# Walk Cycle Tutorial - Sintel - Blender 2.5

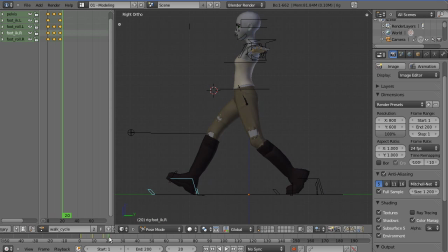(8:09)
So now we've got an actual step, and for some people that amount of leg movement might be enough, the amount of detail in that animation. And then you can, using the copy and paste tools,
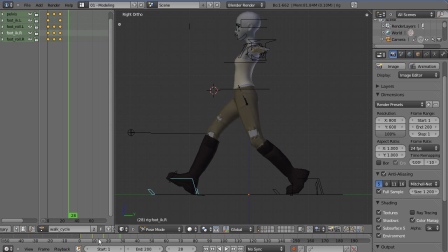(8:28)
copy that until you've got a single or two steps, one for each foot. But we're not gonna just leave it there. What we're gonna do is actually add in a couple more poses.
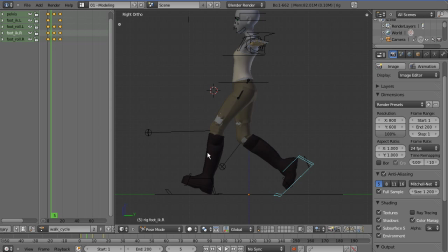(8:45)
One at 5, which will be called the down pose. And what happens here is, just after contact, which is here, your body weight generally goes down,
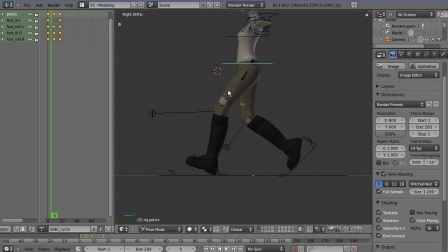(9:02)
because you just hit the ground and you're sort of bracing yourself against the ground, so you don't want to, because otherwise it looks a bit stiff, I suppose, is the best way to put it.
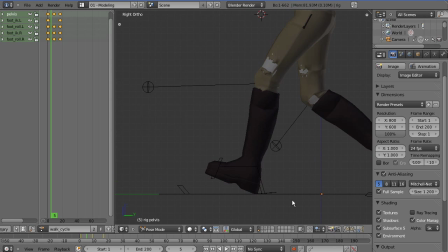(9:18)
So the down pose, the best way to remember it is the front foot goes down,
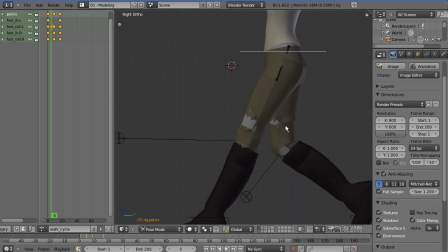(9:26)
so it hits the ground, and right now we're a bit too high, the foot doesn't properly meet.
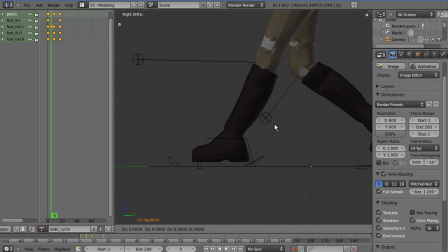(9:32)
So what I did there again is Alt R to reset that rotation, and in the Z axis just moves until down.
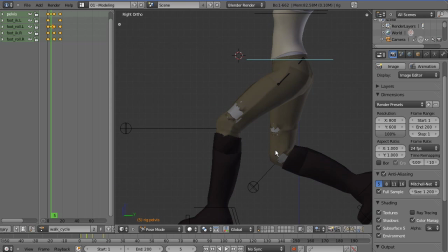(9:40)
And we want a good amount of bend in the knee. And all these poses,
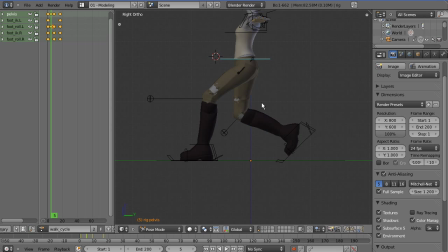(9:48)
you can even have the down poses just a little bit of a down, not too much, sort of about that much. But for the sake of showing all the movement, I'll exaggerate a little bit.
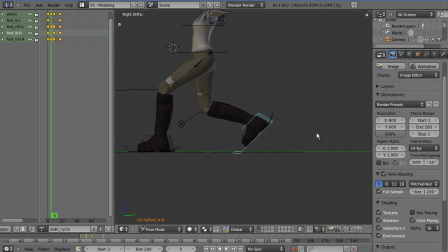(10:02)
And then we're going to probably turn off the rotation there again. Move the foot down. And we want the toe to be sort of pointing at the ground.
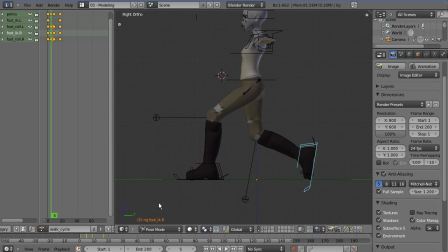(10:18)
So it's just sort of rotated up. So we've got that pose there. Don't worry about the foot going through the floor there at the moment. That can be fixed up in the graph editor later.
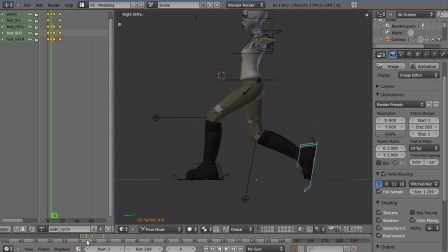(10:35)
That's just the way the keys interpolate, and you'll see on the graph there the curves will be going down beneath the ground, and you can just sort of
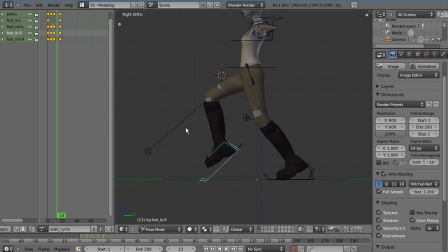(10:48)
change the way the curves move. So up to frame 13, and we're just after the passing pose now. So the foot passes across, it gets ready to land. This is called the up pose,
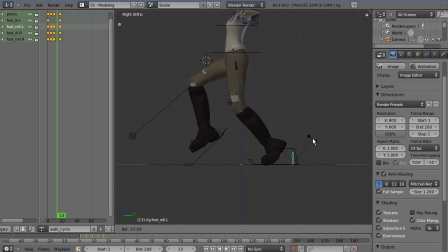(11:09)
and what we want is for Sintel to be on her toe as much as possible on that foot, and then move her up a bit and even forwards a little bit.
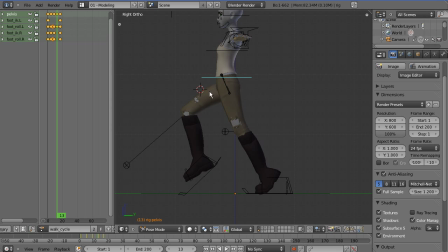(11:24)
And you want her to be, or her weight to be, a little bit forwards, especially in this pose, because a walk is generally accepted to be just a controlled fall. So every step you take, you just fall onto your foot.
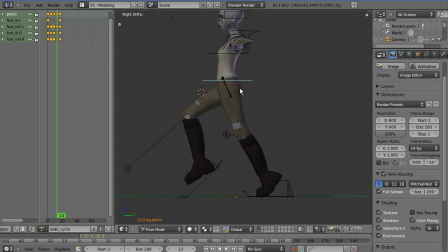(11:42)
So in order to fall, you need the weight to be out of balance. So just for the other foot,
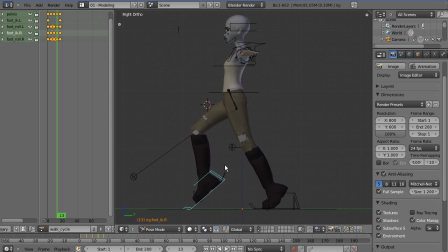(11:57)
sort of, it's come up and she's about to sort of rotate her foot around to put her heel down for the next contact pose. We'll probably move that back a little bit, just so she's even more weighted off balance, and then she'll come down and hit the ground there.